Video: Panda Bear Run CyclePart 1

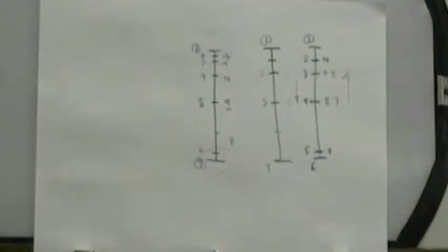4:07 So what does that mean as far as the speed of the action taking place?
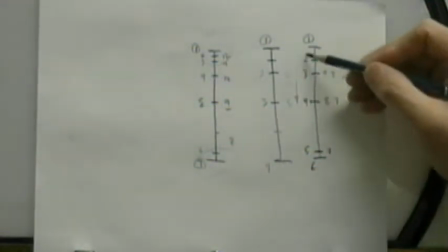4:15 It'll be going up faster and going down slightly slower, right?
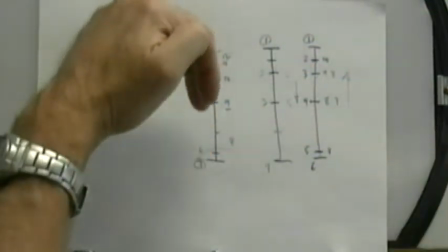4:20 Which is good, because when we're doing our run cycle, what we have is we have the full stride position where our character is sort of like this.
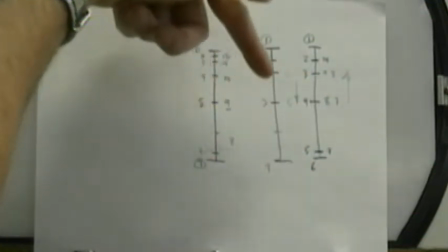4:27 We have the foot planting coming down, so we're easing down into the low position,
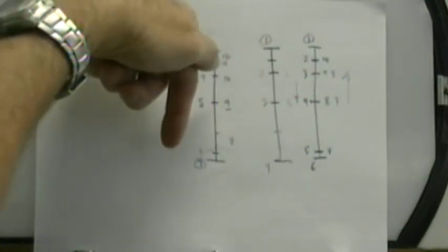4:31 and then the push off point where we push across this way, and then there's the push, the surge, up off the ground,
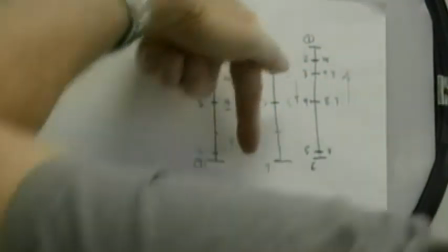4:37 where we have our character's leg bent here, and then they straighten out to push themselves up into the air.
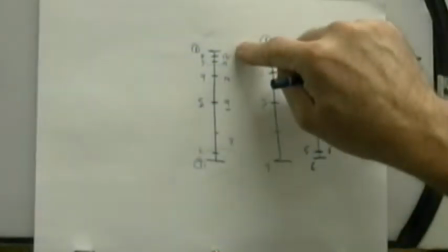4:42 So we do want to have that acceleration point where the character is coming up faster.
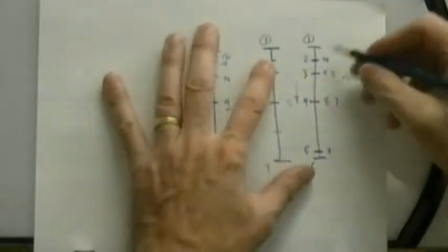4:47 So this type of timing here, minus this point up here.
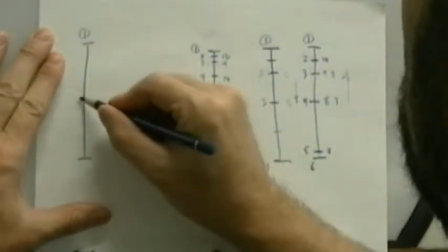4:52 So if we go on the way down, our timing would look like this. 1 with a half and a favor down here.
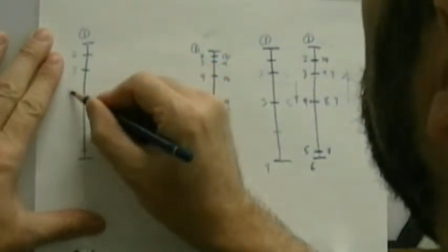4:58 So that'd be 2, 3, 4, 5 with 6 at the bottom.
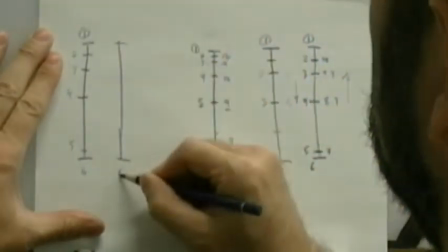5:03 And then on the way back up, with 6 down here and 1 back at the top, we go to this timing here.
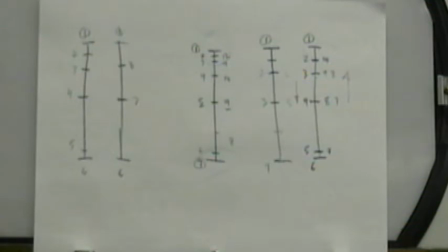5:11 7, 8. Okay? So we can do something like that, or what we could also do
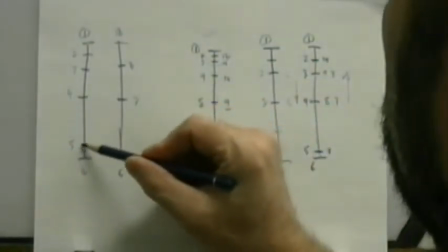5:21 is we can take this favor out of here and put it up over here.
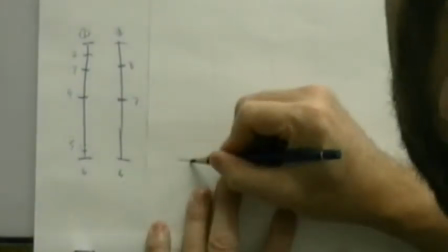5:27 And this will create an evenly spaced timing on both sides.
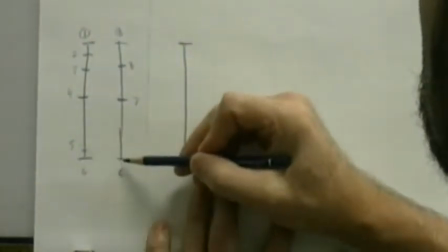5:31 So that means that this part here, which is going slightly slower, and this part here, which is going faster, we can even it out and balance it,
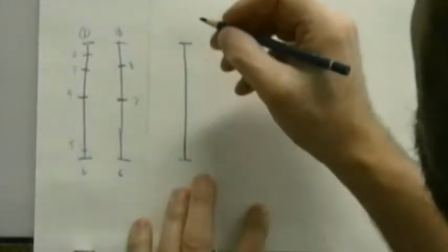5:39 which is what I was actually trying to do in the first place when
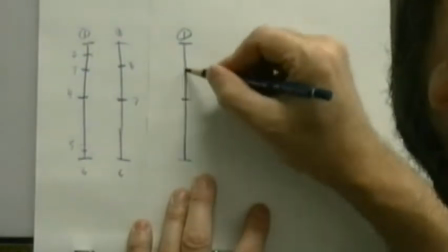5:44 I surprised myself with that favor there, is that if we do this, that gives us
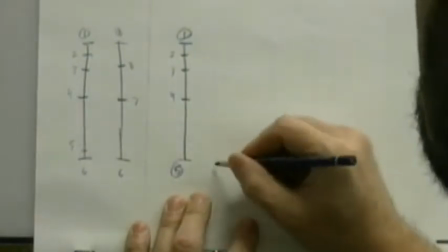5:52 2, 3, 4, and 5 down at the bottom, and then we use the exact same timing on the way back up again,
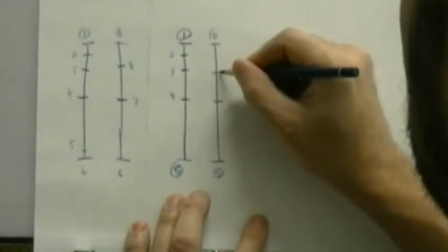5:57 so we're going from 5 back to 1. We use the same timing chart here, then we go 6, 7, 8.
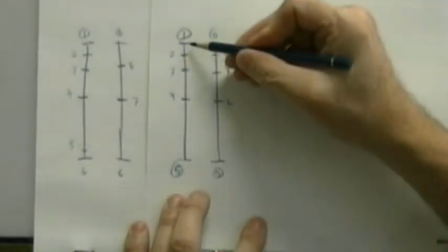6:03 That gives us our 8 drawing cycle. So now what this does is it gives us our basic action where we're slowing in on the way down,
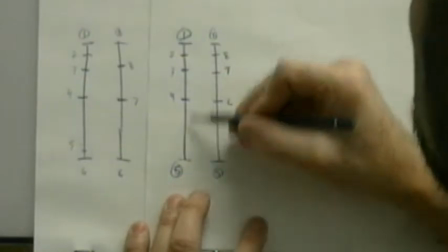6:11 speeding up on the bottom part, and then we accelerate up and then ease up into the high point.
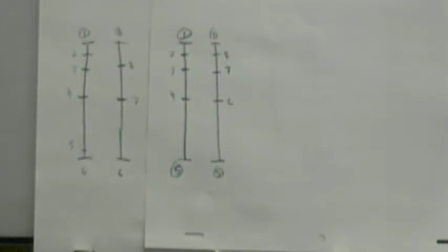6:16 So if you want to look at it from what's the easiest, this is the easiest timing chart to use. But now the question becomes, is it really that much more easy?
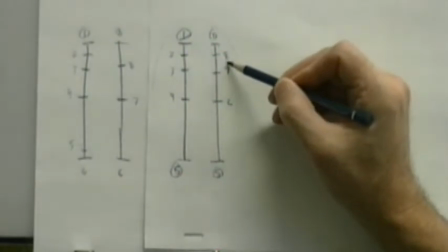6:32 From a drawing point of view, we have 8 drawings in this one. From a drawing point of view over here, we have 8 drawings in this one here.
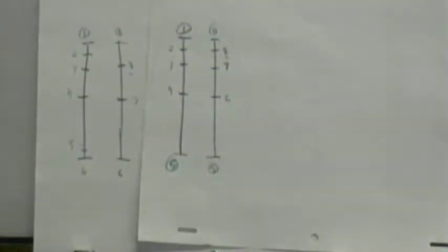6:39 We have the exact same number of drawings. It hasn't changed. So from a scheduling point of view, if each of these drawings takes us, say,
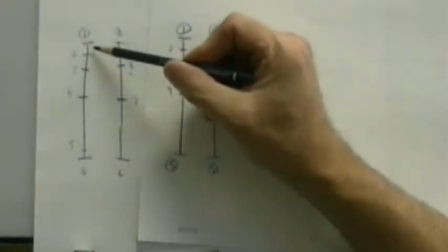6:49 20 minutes, let's say, then that means that it's going to take us 1, 2, 3, there's 1 hour right there.
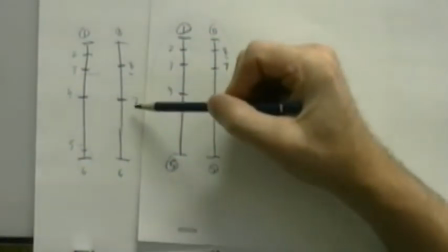6:59 There's another hour there to get down to this point here, that's 2 hours. And then 2 more drawings, that's 2 hours and 40 minutes.
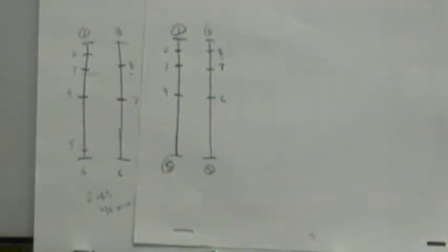7:12 This is exactly the same. It's going to take us the exact same amount of time to do both cycles, if each one takes us 20 minutes. So is there one that's harder than the other? No. The difference is in the timing.
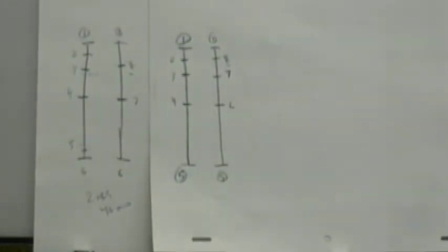7:27 And the reason that I'm bringing this up at this point in time is not to confuse you or make you go, what the heck is he talking about here? The difference here is in the timing.
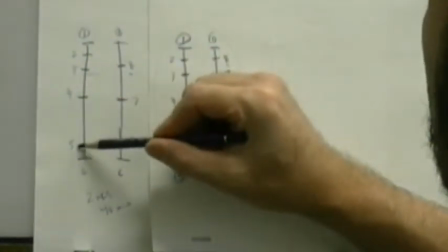7:39 This part here, because we've added in the extra drawing here, makes this part go slower, slightly.
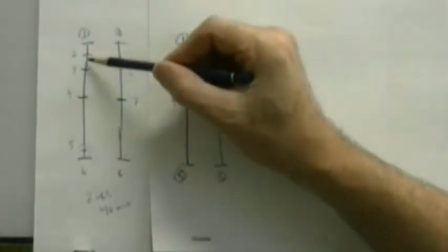7:46 We're still slowing out of into the action here coming down with a cushion down at the bottom,
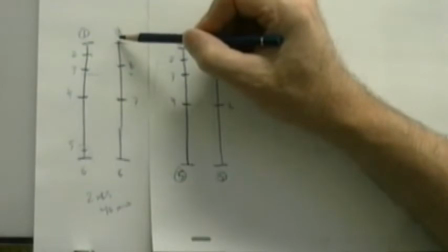7:51 and then here we're going faster on the way back up with a cushion at the top. It just means that the cadence of the run is basically going to go like this.
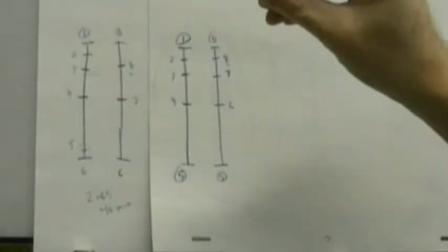8:00 See how it jerks up to the high point? As opposed to doing this. That's evenly spaced.
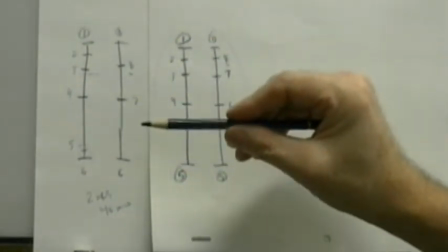8:08 Okay? So instead of doing that, what I'm doing is I'm going...
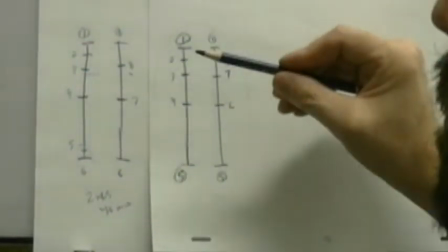8:15 You understand?